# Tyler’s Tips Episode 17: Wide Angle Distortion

Welcome to Tyler's Tips. Today I'm going to talk about how we can use wide-angle lens distortion to help tell our stories. Okay, I love wide-angle lenses. I love the look that you can create with them, and I think it's a more accurate representation of the way that we as humans experience the world than tighter, more zoomed-in shots. So I love wide-angle lenses. I shoot with them all the time. I shoot lots of architecture, which is super wide a lot of the time. And I shoot a lot of portraits and documentary shots of people with wide-angle lenses. But that comes with a lot of challenges because wide-angle lenses have a lot of distortion. So I want to talk a little bit about how to use that distortion to help tell the stories and, you know, also how I like to try to avoid it in certain situations where I think it can become a distraction or it can really fight your story. So first of all, just to briefly talk about distortion in general, all lenses distort. They're taking this world, a certain field of view of this world, and they bring it down into this flat plane. And as that light is bent to make it all come into focus and come into this one little spot, it it inherently distorts things. So the key is to get to know whatever lens you're using and understand what its distortion characteristics are. That includes an iPhone. iPhones have their great cameras. I love iPhone cameras but they also they do have significant distortion. With wide-angle lenses, and the iPhone is a wide-angle lens as well, you tend to see that distortion more around the edges. So what wide-angle lenses do is they spread everything out. They create more separation in terms of, not in terms of focus separation, but perceived distance between the foreground and the background elements. They spread everything out. So in this case, one thing I want to do, you'll see me looking down during this video because I have a little monitor underneath the camera. and I put a zoom lens on the camera so I can talk about this framing that I did for this Tyler's Tips video and how I'm using the wide angle lens distortion and not using it to tell the story just as an example. So you will see me looking down a lot during this so I can see what I'm doing with my hands. So this is a moderately wide field of view.
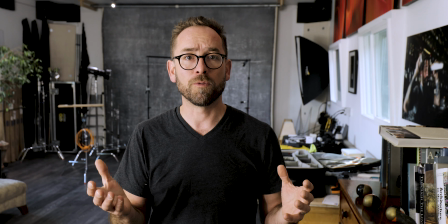[2:41]
It's about 30 millimeters on a 35 millimeter, excuse me, a 35 millimeter camera.
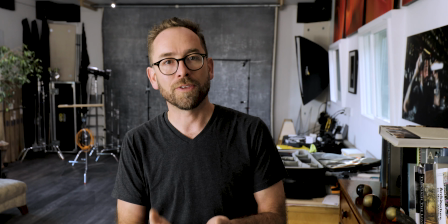[2:47]
That was hard to say. 30 millimeter field of view on a 35 millimeter camera, for those of you who care about that.
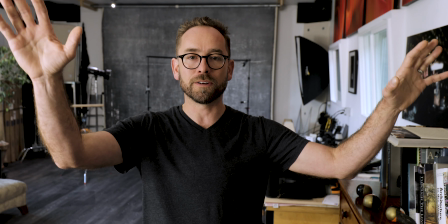[2:55]
And you see some distortion. Like if I put my fingers and hands near the edges, you can see they stretch out a bit.
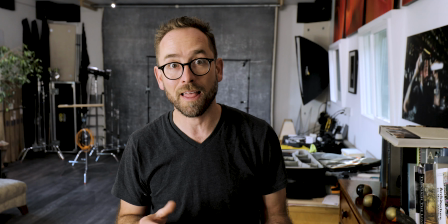[3:01]
And my arms kind of look a little long when I get too excited with my gesticulations. and well I'm having a hard time articulating
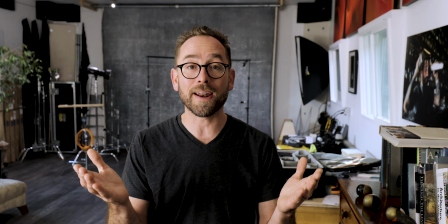[3:10]
gesticulation so anyways coming back to wide-angle lenses I've
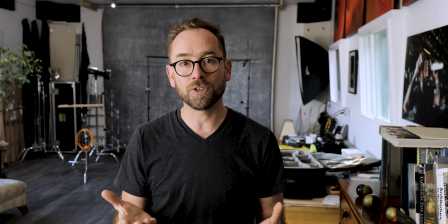[3:15]
chosen this field of view because I feel like it's a good trade-off considering the story I want to tell for this series of videos the goal is to share these ideas about creating more interesting photos and techniques and ways to make photography easier and I love the backdrop of a working photography studio for that.
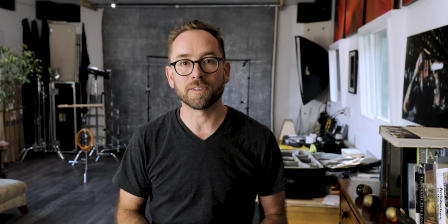[3:35]
So, you know, it is what it is. I don't clean it up when I do these videos. I let it just be, you know, what it is.
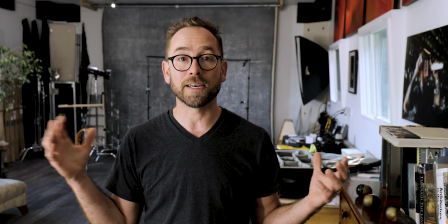[3:42]
And I want that context. And to get a lot of that context, you know, I have to shoot wide up to a point.
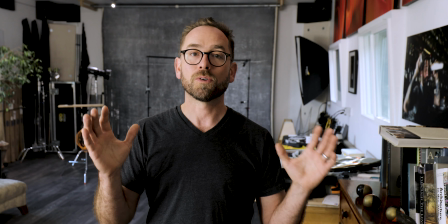[3:48]
And with wide angle lenses comes distortion. So this field of view, for my taste, and this is all very subjective,
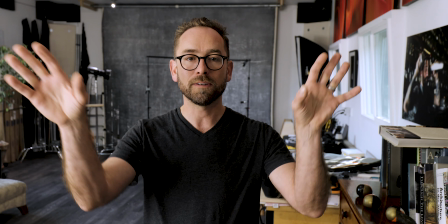[3:57]
but for my I can live with the distortion that you see as I gesticulate.
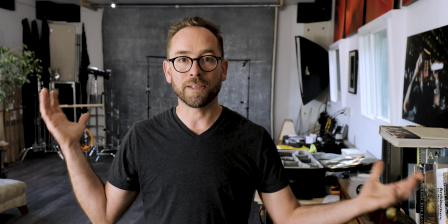[4:03]
That level of distortion is okay with me, considering that it allows us to get all this context in here.
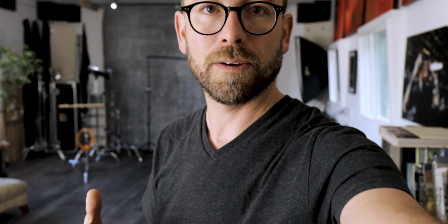[4:11]
So to exaggerate this, I'm just gonna zoom out with our zoom lens.
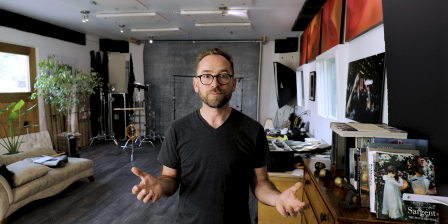[4:17]
So now I'm standing in the same spot on the floor. The camera's in the same spot, but look how small I am compared to where I was before.
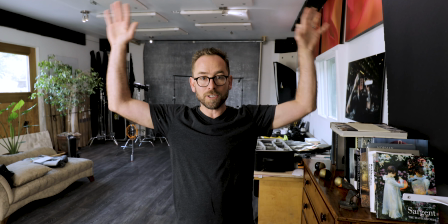[4:26]
So we do have lots more context, that's great.
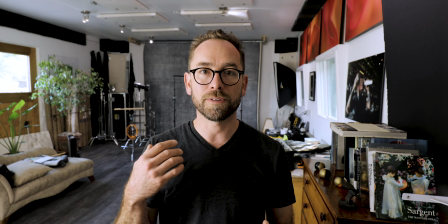[4:30]
To create a nice comfortable size for my face in this video, I got to get a lot closer to the camera.
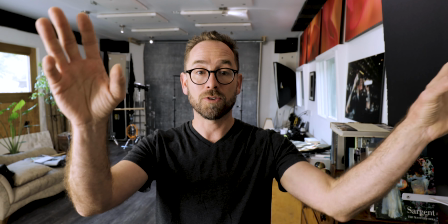[4:38]
So now, look at how crazy the distortion gets. It exaggerates everything, right?
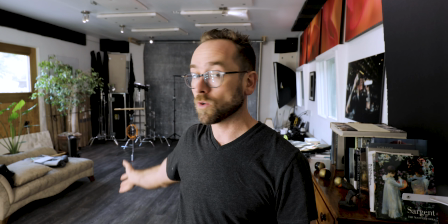[4:44]
And you can see the exaggerated distortion in all the things in the room.
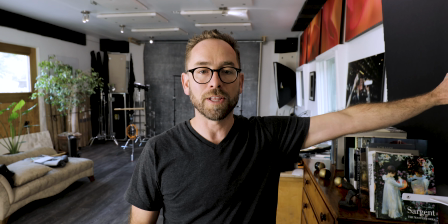[4:49]
You can see my piece of foam core that I used to block the light from this window that comes in and fills in the shadow too much.
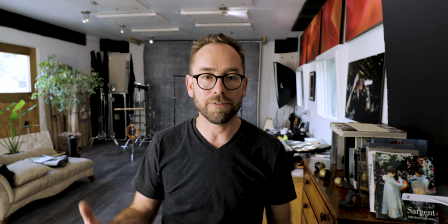[4:57]
You can see my couch, all kinds of, and some of that's good stuff. I don't know, the ceiling's kind of not that cool.
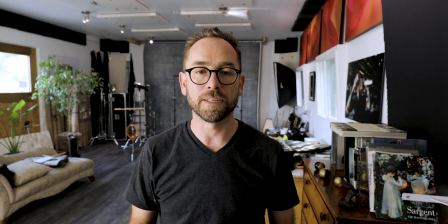[5:03]
We don't really need to see that. You can see more of this great floor in here, which I love, but it introduces this crazy distortion, right?
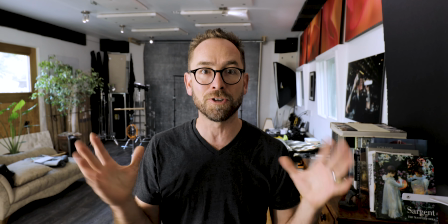[5:12]
And so when I start talking and gesticulating, because I'm excited about shooting with wide angle lenses, I love it, my hands start to get really distracting.
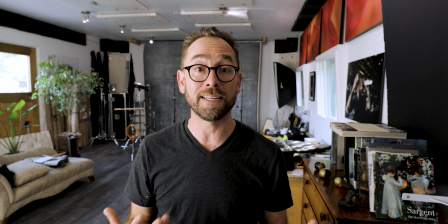[5:22]
Like that That visualness, it becomes too intense for my taste. Again, this is all very subjective.
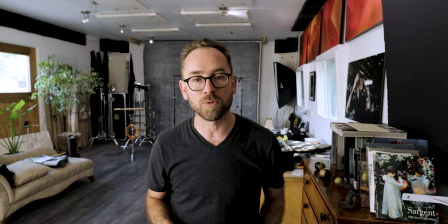[5:27]
So, oh, before I zoom back out, there's one other thing I wanna talk about.
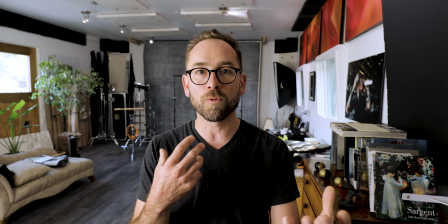[5:30]
I'm using this mostly as an example of where I don't feel like shooting this wide, for me, is a good idea with people.
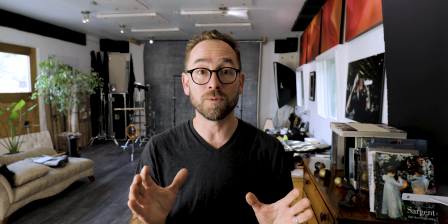[5:38]
I feel like it's too wacky looking, too fun house. But for architecture, we shoot at this field of view and a lot wider all the time
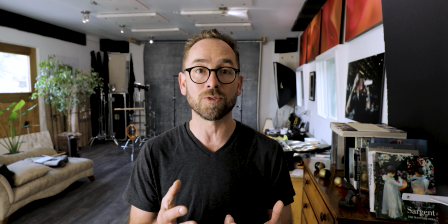[5:47]
because I think there are a lot of elements in architecture that tolerate that distortion just fine, and it can actually be a big advantage.
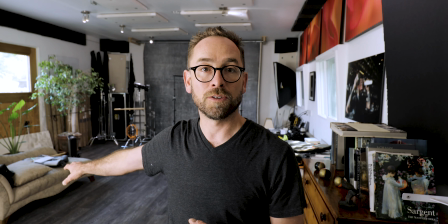[5:55]
And an example is this couch over here. It's really distorted. It's at the edge of the frame and it's really stretched out.
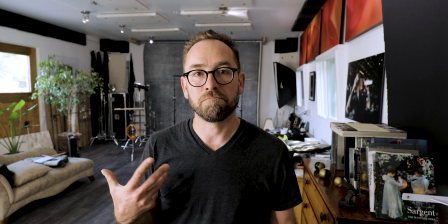[6:01]
But it doesn't necessarily look like it's not a couch. It's fine that it's distorted.
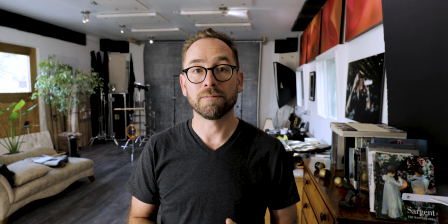[6:08]
It tolerates it much better than parts of the human body tolerate it. Like that's, look at my arm. Whoa, that's really weird. so what this does the couch does over here
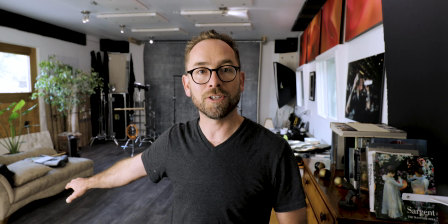[6:21]
for our composition it adds this wonderful leading line that and that line is
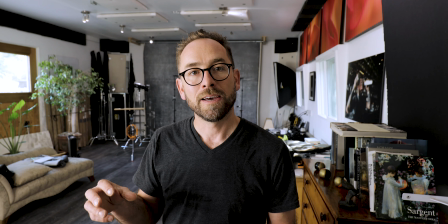[6:26]
exaggerated and made more dramatic which I think contributes dynamic energy
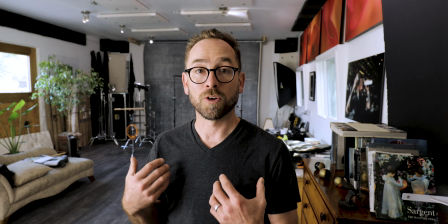[6:32]
to this image in a good way so if it were an architectural image I would I
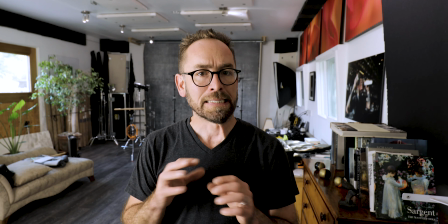[6:37]
love the distortion if it's an image with people in it I don't like the distortion so let's come back to our
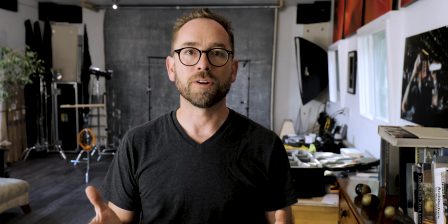[6:45]
sort of middle-of-the-road position on this zoom lens, which is what I like for this composition.
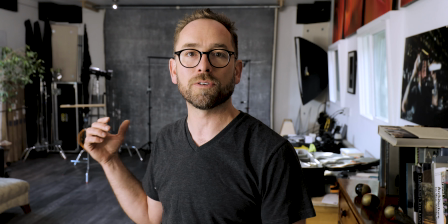[6:51]
Again, we've got a nice amount of context. You can see that this is a studio. You can see two corners of the room, which really helps define the space.
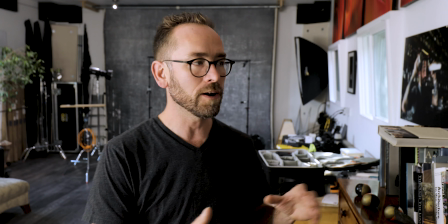[7:00]
You can see there's enough distortion that you get a really strong leading line down this side.
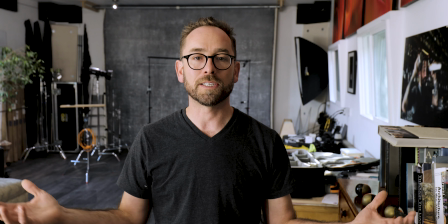[7:08]
But it also, and if I back up to where I usually stand, it's around here. It's more comfortable.
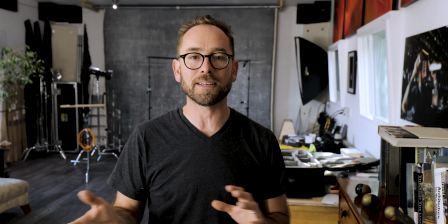[7:14]
That wackiness, you know, if I move my arms around, it's not as distracting that those ... they're not getting stretched out as much.
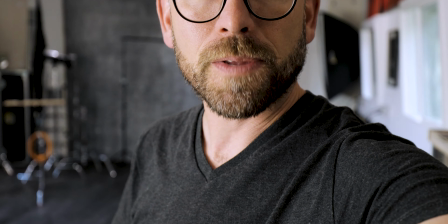[7:21]
Now if we take that idea a little further and we zoom in, you get to see my beard up close.
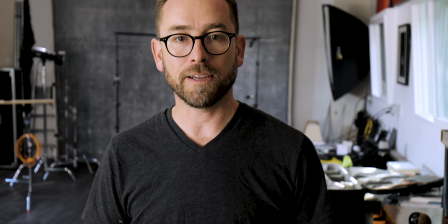[7:27]
This is standing in the same spot.
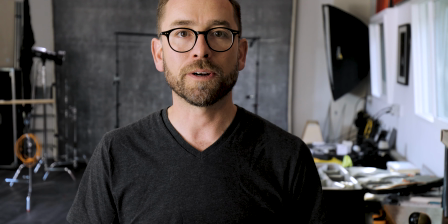[7:30]
Now this is about 50 millimeters or so on a 35 millimeter camera, and we have a lot less context, right?
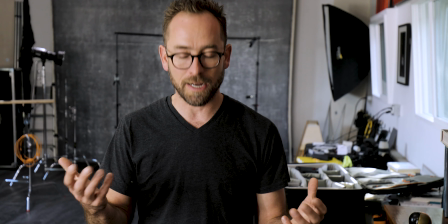[7:39]
But we also have a lot less distortion. So if I were to make myself about the same size by backing up and sort of scooching down a little bit,
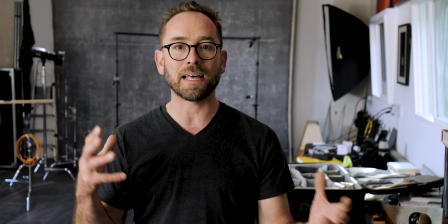[7:48]
what you see here now is a lot less distortion, right? Like my hands don't get stretched out nearly as much.
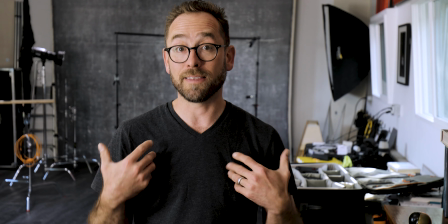[7:55]
And that's a good thing, I think, in the context of shooting people,
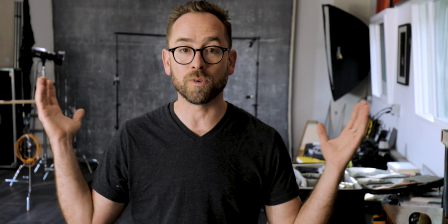[7:59]
but it comes at a cost and that is we've lost a lot of context here.
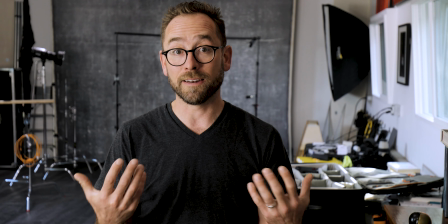[8:05]
And for my taste, again, it's my story that I'm trying to tell here, so I get to choose.
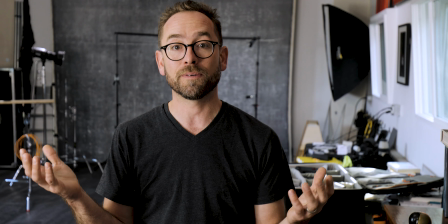[8:10]
I don't like it. I don't like how we've given up a lot of the story. You can't see as much of the studio.
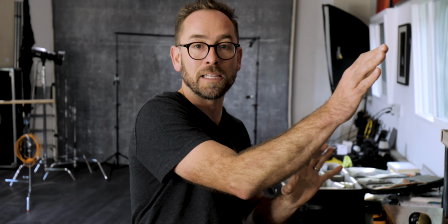[8:17]
We don't have this nice leading line. It's not as dramatic.